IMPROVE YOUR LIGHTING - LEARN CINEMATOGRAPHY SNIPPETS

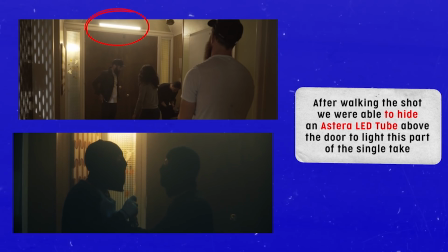But beyond just sort of, sneaking lights in certain areas of your set that are unseen,
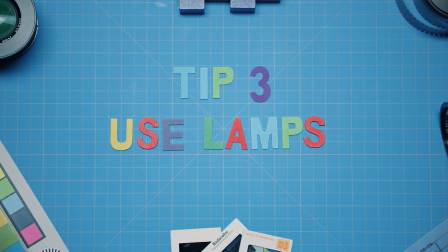one of my favorite ways to approach a oneer inside of a house is by using practical lamps.
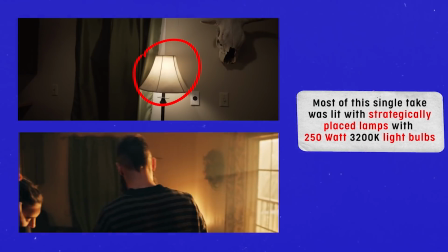Naturally lamps are going to build in little pockets of light throughout your set.
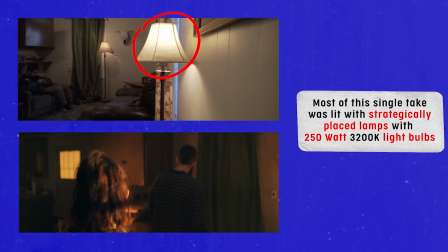So as your actor or, your subject is walking through your oneer, they're going to get hit with little,
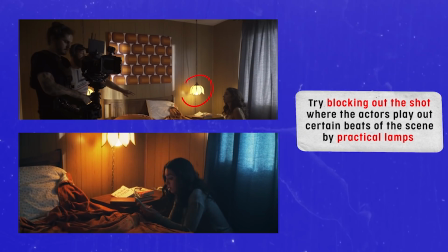patches of light from those practical lamps.
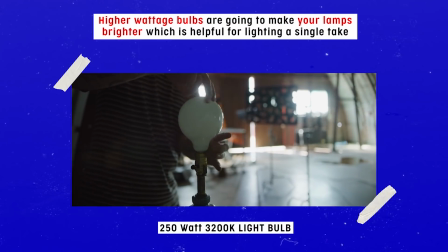And when you are using a practical lamp, try to switch out the bulb to a brighter 250 watt bulb.
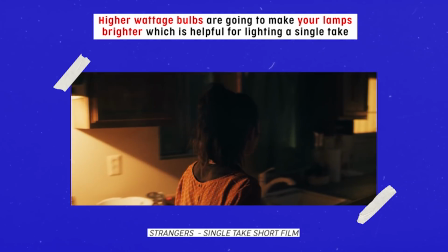You can pick these up at most hardware stores, but this is just going to make your lamps brighter, and you can, actually end up keying your subject with these lamps.
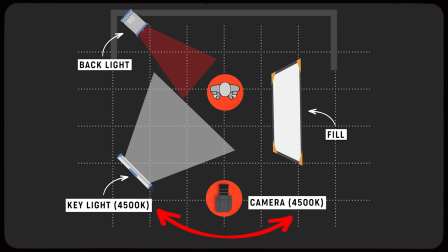One of my favorite tips for lighting a oneer is actually leave my key light more neutral. So say my camera's balanced at 4500 Kelvin, I'll typically key with a key light that's actually roughly balanced to what my camera is, so that there's a neutral point. Your eye has something to look at that's not color. And then when you do this,
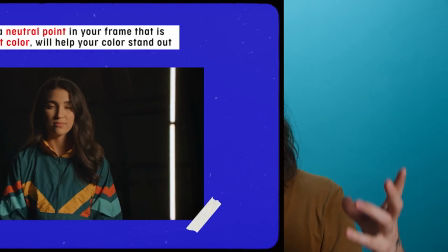everything else that's color is gonna appear much more vibrant because your eye as a viewer
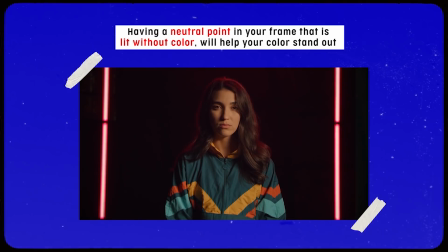needs to reference something that's not the color to compare the color to.
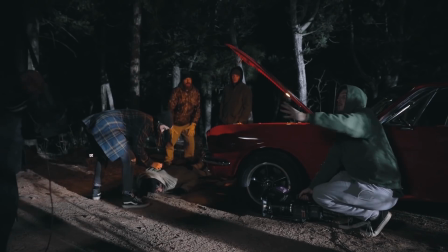If I just made the key red and the backlight red and everything red, everyone on that side, because this HMI right here, shadow, it bones it.
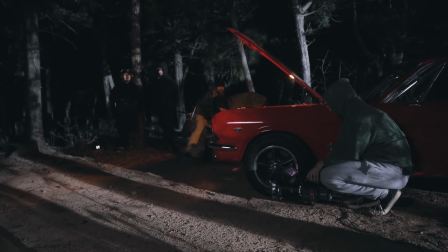Thank you guys. You could also speed that up.
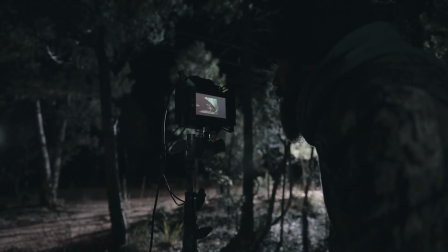That was pretty hard. Let me see it. Oh, that's sick. Oh, perfect.
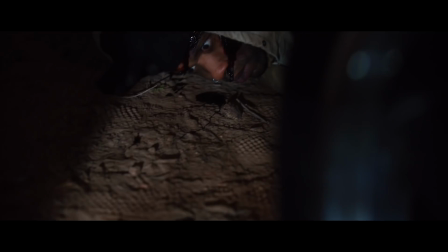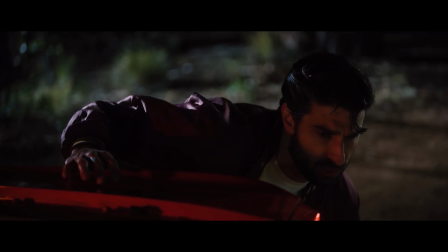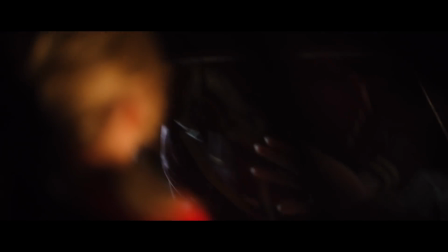What the? Open the door.
The Y comes from the size.
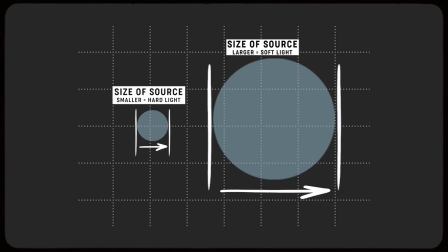If something is bigger, it is going to be softer. If you are going to key me right here,
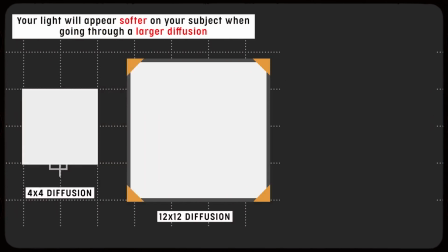the light will appear softer if it was being sent through
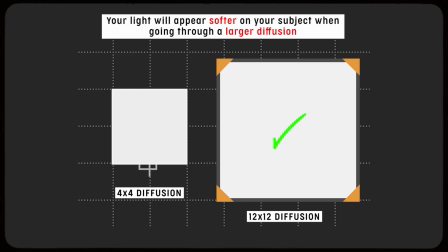a 12 by 12 frame of diffusion versus a 4 by 4 frame of diffusion. So if you just took a 1 by 1 light panel and shined it right at my face, it would appear very harsh.
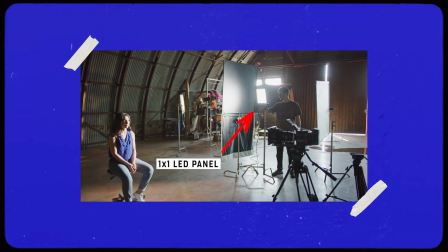1 feet by 1 feet is pretty small.
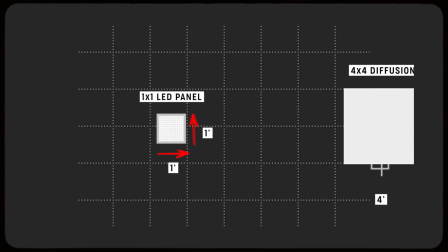But if you actually were to put that 1 by 1 light panel and send it through a 4 by 4 frame, now your light source is 4 feet big.
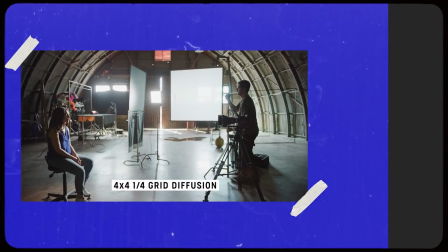The larger it is, it has a better chance at wrapping around and appearing softer, getting rid of harsh shadows.
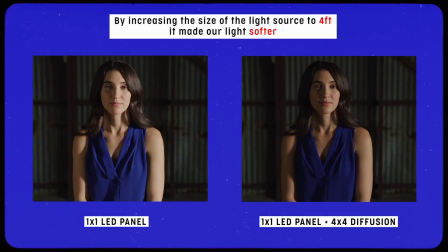And then beyond that, if you took that 1 by 1 light panel and sent it through a 12 by 12 frame of diffusion, it's gonna feel incredibly soft. So if you're shooting in a parking garage, an elevator, maybe one of those streets in LA with all the newer sort of street lights, these are gonna appear very green in camera. So to combat that, because you might be in a situation where you can't get rid of them, you gotta use those lights in the shot,
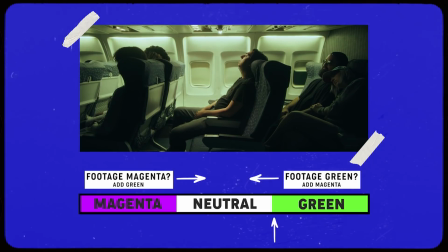opposed to leaning into how green they are, you can actually fix this by adjusting and adding more magenta.
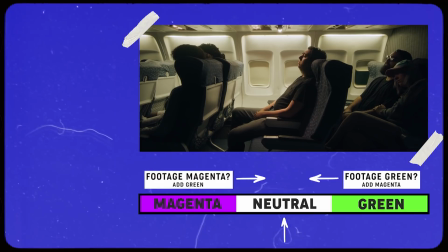So think of tint as a spectrum.
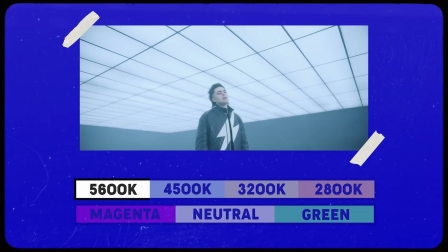Similar to Kelvin, where you have 3200 and 5600, tint you have green, 0, and magenta. The same will happen actually with higher strength ND filters.
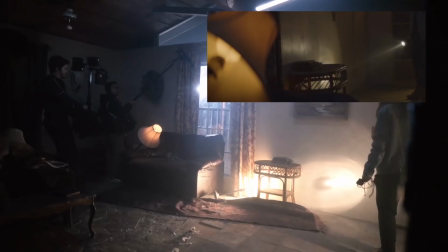Action.
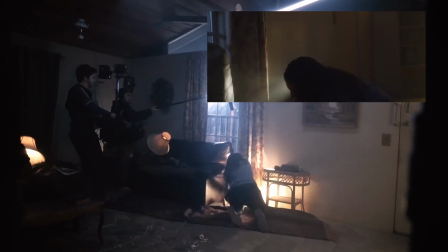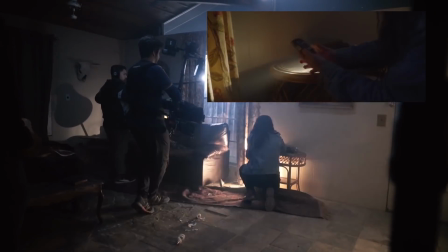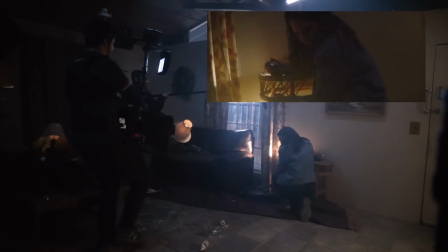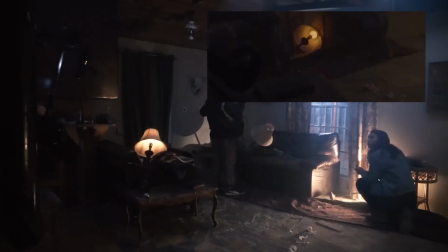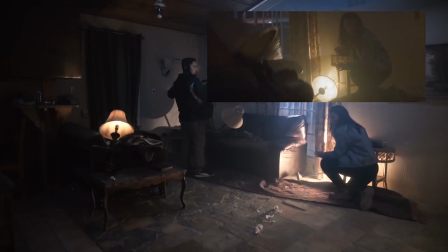Your back.
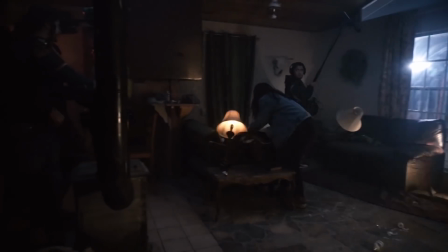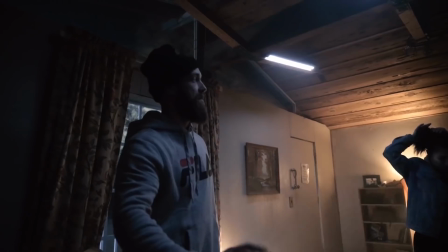Cool. Cut. Perfect. Good. 10 minutes left till they're all ready. Cool.
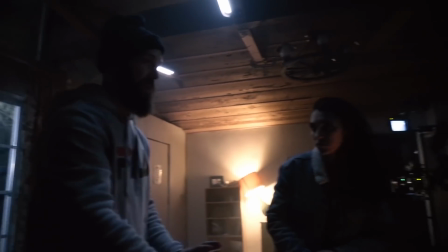That shot was gonna be here, right? We're on her here, trying to find through her bag, and they kind of like come off in the background there.
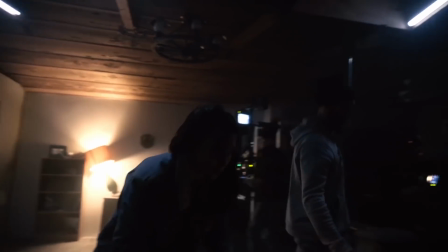So let's just do her reaction to seeing them.